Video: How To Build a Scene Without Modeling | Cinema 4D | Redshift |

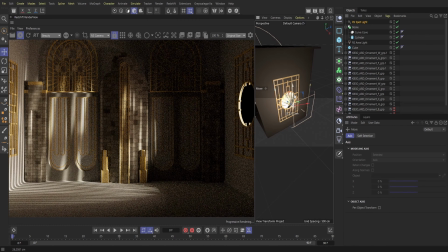17:11 And then to fill up the room a little bit more with lights,
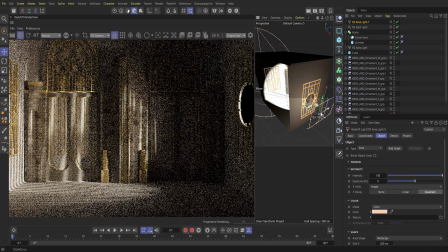17:16 what I'm going to do is just copy and paste our area light here, move it over,
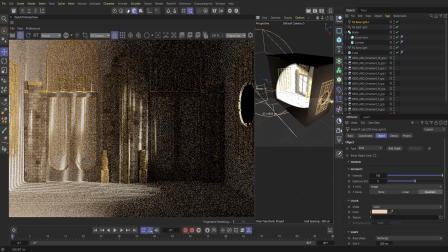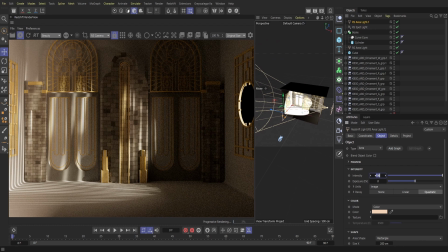17:28 and turn it towards the scene here.
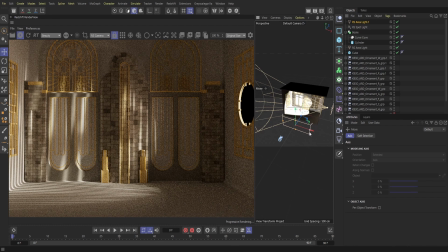17:36 And then just kind of expand it just so it's kind of filling up the room a little bit, but not too much. So it's not completely dark,
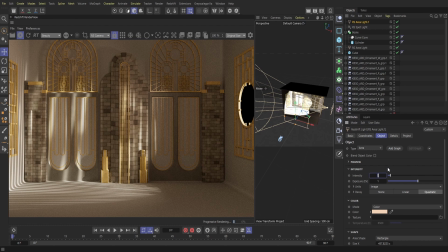17:47 but we still have ways of us to focus a little bit more on our highlights from our window here.
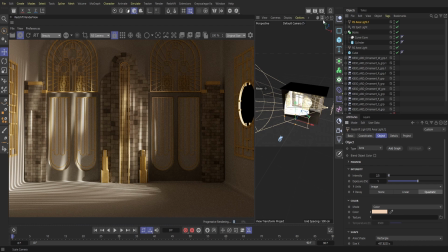17:55 But again, we're just kind of filling the room so it seems a little bit more natural.
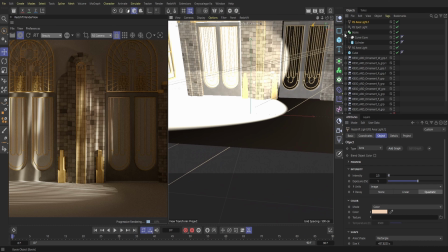And that's looking good so far.
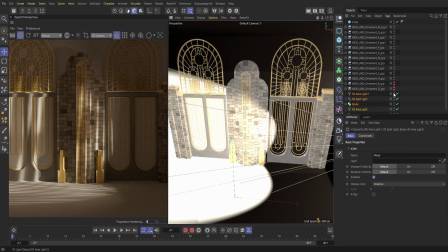18:12 We may adjust it here later, but I'm kind of liking how that looks so far.
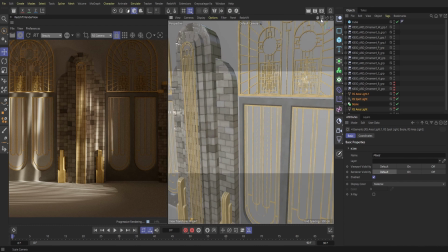18:18 And then I have noticed these ornaments are slightly off the wall,
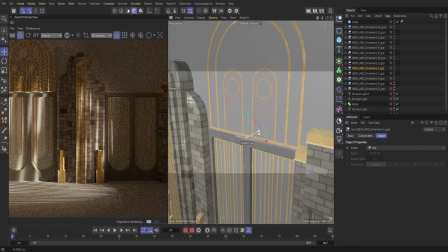18:24 so I'm just going to adjust them real quick again to make sure they're flush against the wall, just to make it as
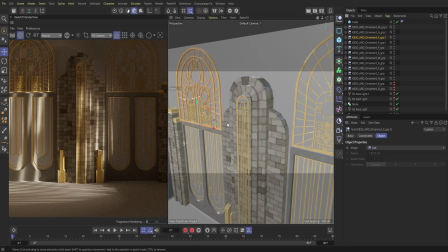18:32 realistic as possible.
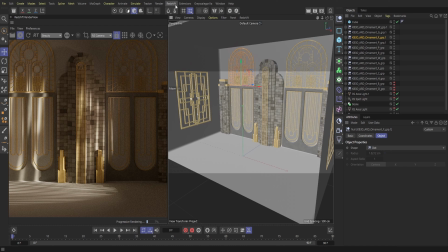18:36 And then we can always just kind of change or enhance the mood here by bringing in a Redshift environment.
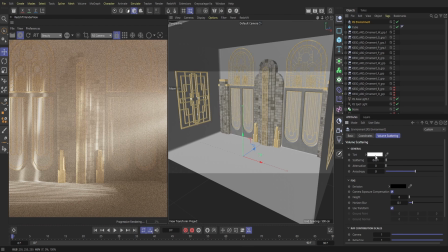18:44 If we just kind of play with our settings here, you can see in the Redshift render view what kind of effects it makes.
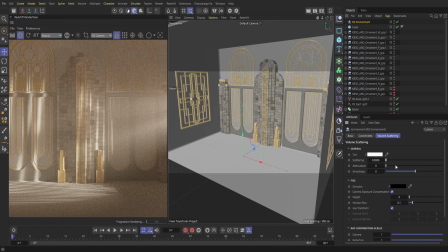18:52 And so you can see it kind of brings more of a haziness to the scene,
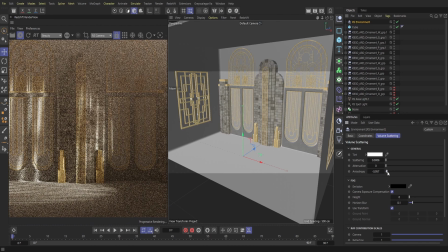18:56 and then you can kind of adjust it as needed depending on what exact look you're trying to go for.
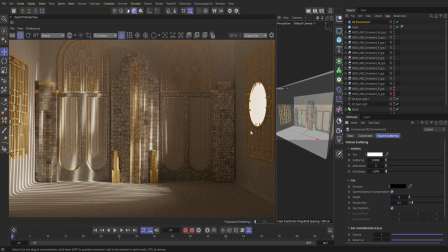19:03 And then if I just kind of crop this out here so it's just rendering this box, you can kind of see the effect of the Redshift render view a little bit more, and it kind of creates that haziness or the atmosphere look, so it's a little bit more again realistic.
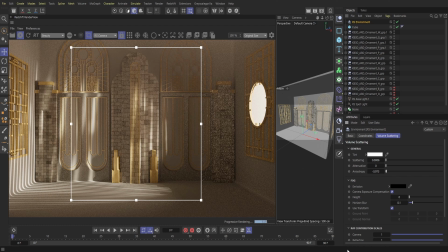19:22 Or if you're trying to go more for like a stylized look, you can always kind of play around with that, and you guys can see what you can get from that.
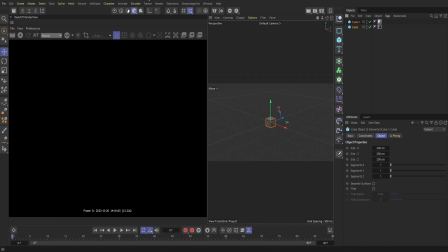19:35 Alright, so jumping over to our other file here,
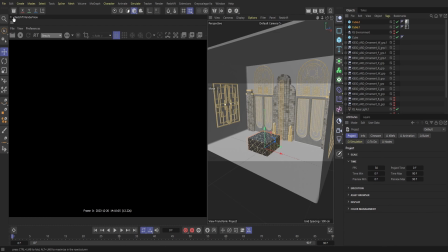19:38 I'm just going to bring in our cubes and then just kind of adjust it to the scene.
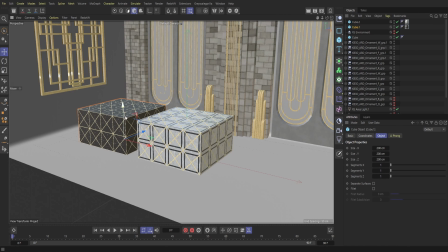To actually make the floor somewhat a little bit more interesting, what I'm going to do is bring in a tube here And then what I'm going to do is try and make a cool looking pattern here.
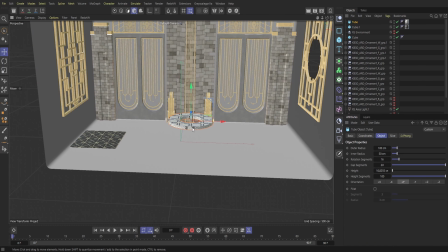20:03 So I'm just going to try out this look real quick and then kind of see what kind of results we can get with it.
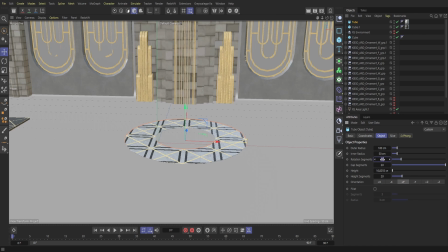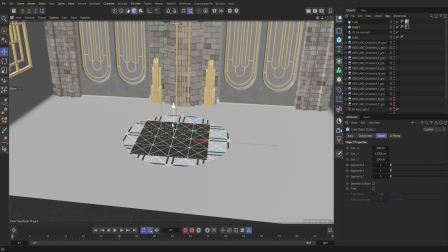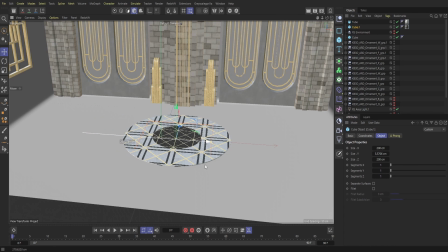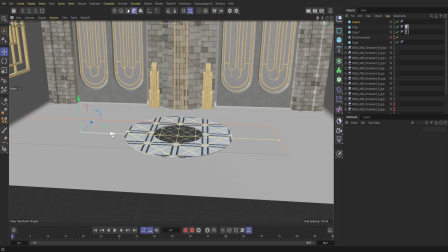And then of course, as we jump into our material here,
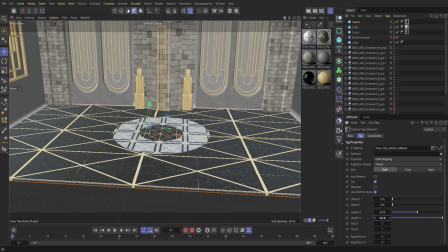21:08 we can always change the UV length here, so we can adjust it. So we can always change our scale as needed. If it is a bigger object, we can reduce down the scale.
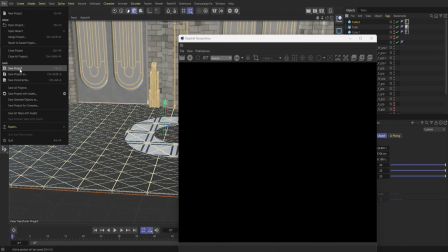21:21 If we're a little bit more up close, we can increase the scale to kind of tell the viewer that,
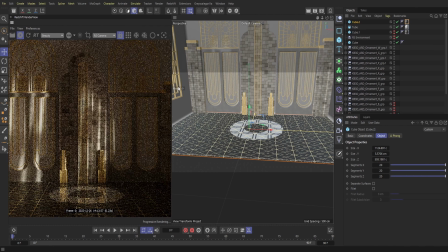21:27 you know, we're working within a specific scale here.
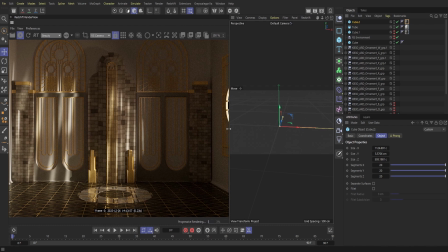21:31 So, and as I pull up the Redshift render view, it's interesting,
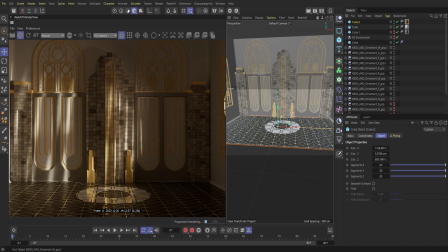21:36 but I think the black on the bottom is a little much.
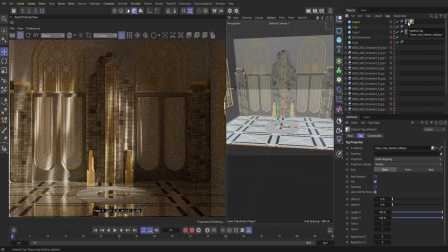21:41 And so I think with the white here, the white will be able to bounce off that light a little bit easier, and it can kind of fill the room a little bit more.
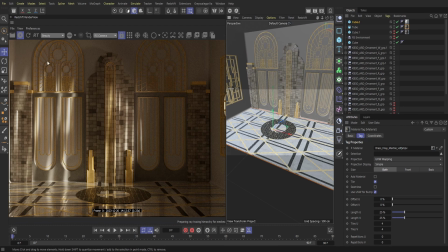21:52 We'll take our black marble here and apply it to our tube here, and what we'll do is make a cool ring effect here.
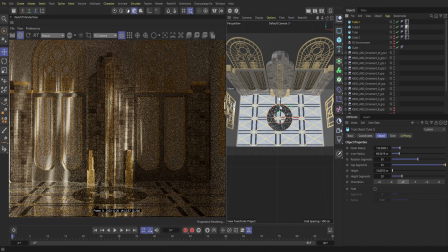22:01 So it's not just all this white marble, but we also have this cool little circle figure here.
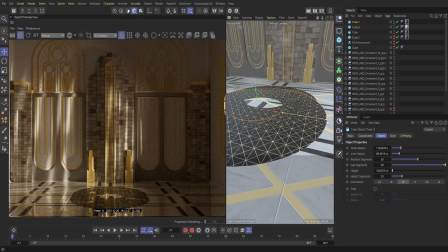22:08 So I'm just going to adjust the circles here just so one is inside of the other.
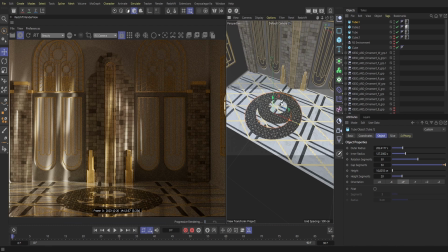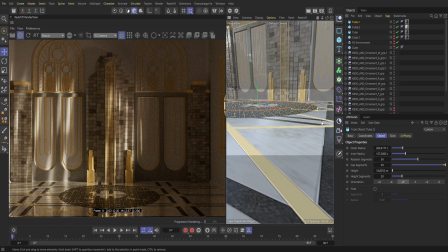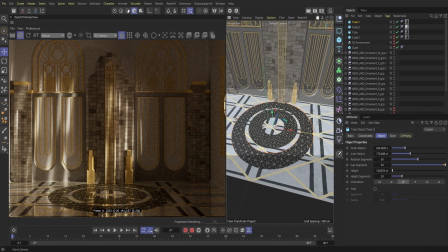Yeah, that looks pretty good so far, so we'll leave it as is.
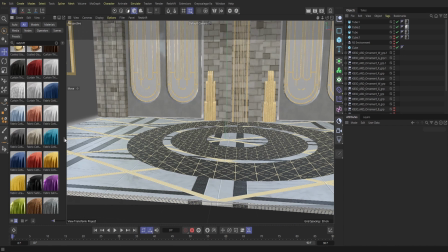22:38 Next up, I'll jump into the Redshift library here, and I'm just going to bring in a chair here.
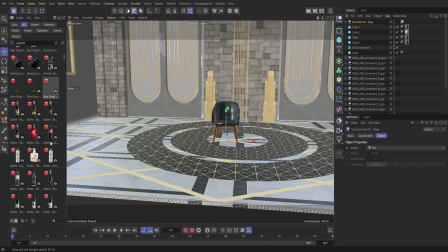22:48 And we also need to bring in a coffee table as well.
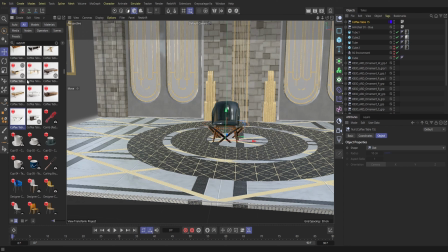22:55 And then what we'll do here is similar to our references, make a chair and table our little focal point here.
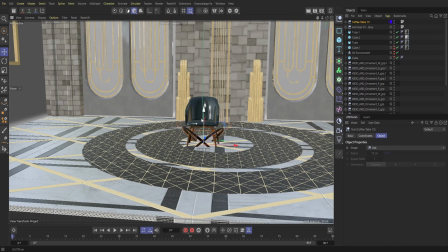23:05 And then I'm just going to adjust the size of both the chair
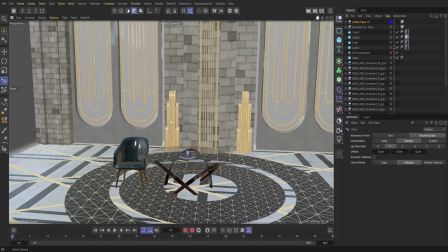23:10 and the table to make sure that it's exactly right to scale.
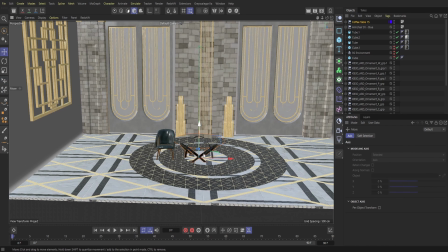23:15 So
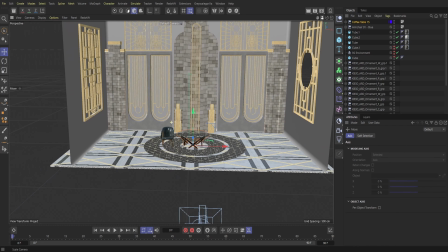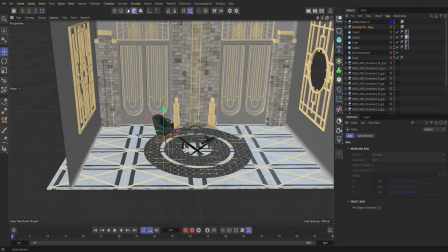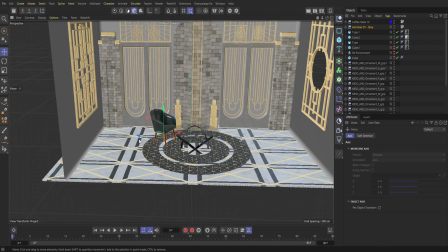and then what I'm going to do is just take off the material of our chair here.
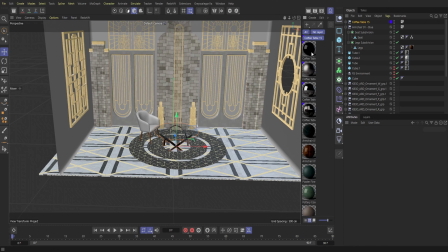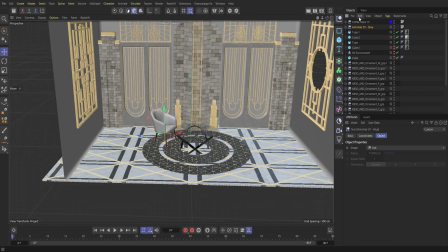24:04 And then I'm just going to copy and paste our chair and rotate this other chair around. And then let me pull up the Redshift render view and see exactly what this is looking like.
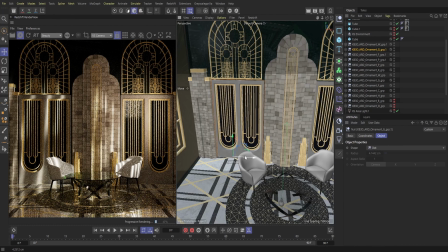24:20 So as I pulled it up here off camera, I was playing around with the look of the room a little bit. As you can see, I brought forward the ornaments here so you can actually see the black, and then the material that we got from the chair, since it is more of a leather dark color,
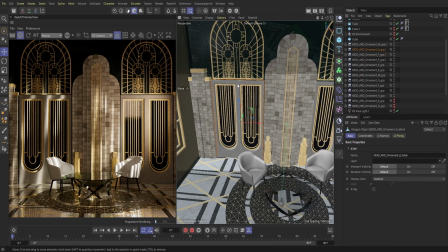24:39 I actually applied it to our wall here. So really we have this very dark wall that really doesn't bounce off any light at all. Just because, again, I want the focal point to be our chairs, the glass,
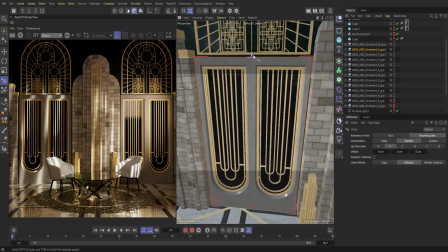24:54 and then having our different ornaments here as our nice backdrop. So really the black or the dark background here is really going to help our materials in the foreground really pop out a little bit more. So,
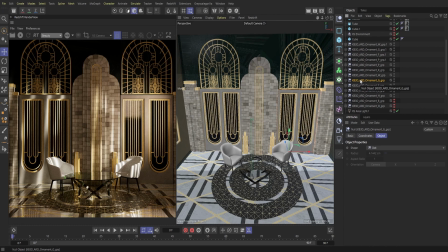25:15 and again, I'll just adjust some of our materials here to make them, again, a little bit more realistic and to make them kind of flush against the wall here. So.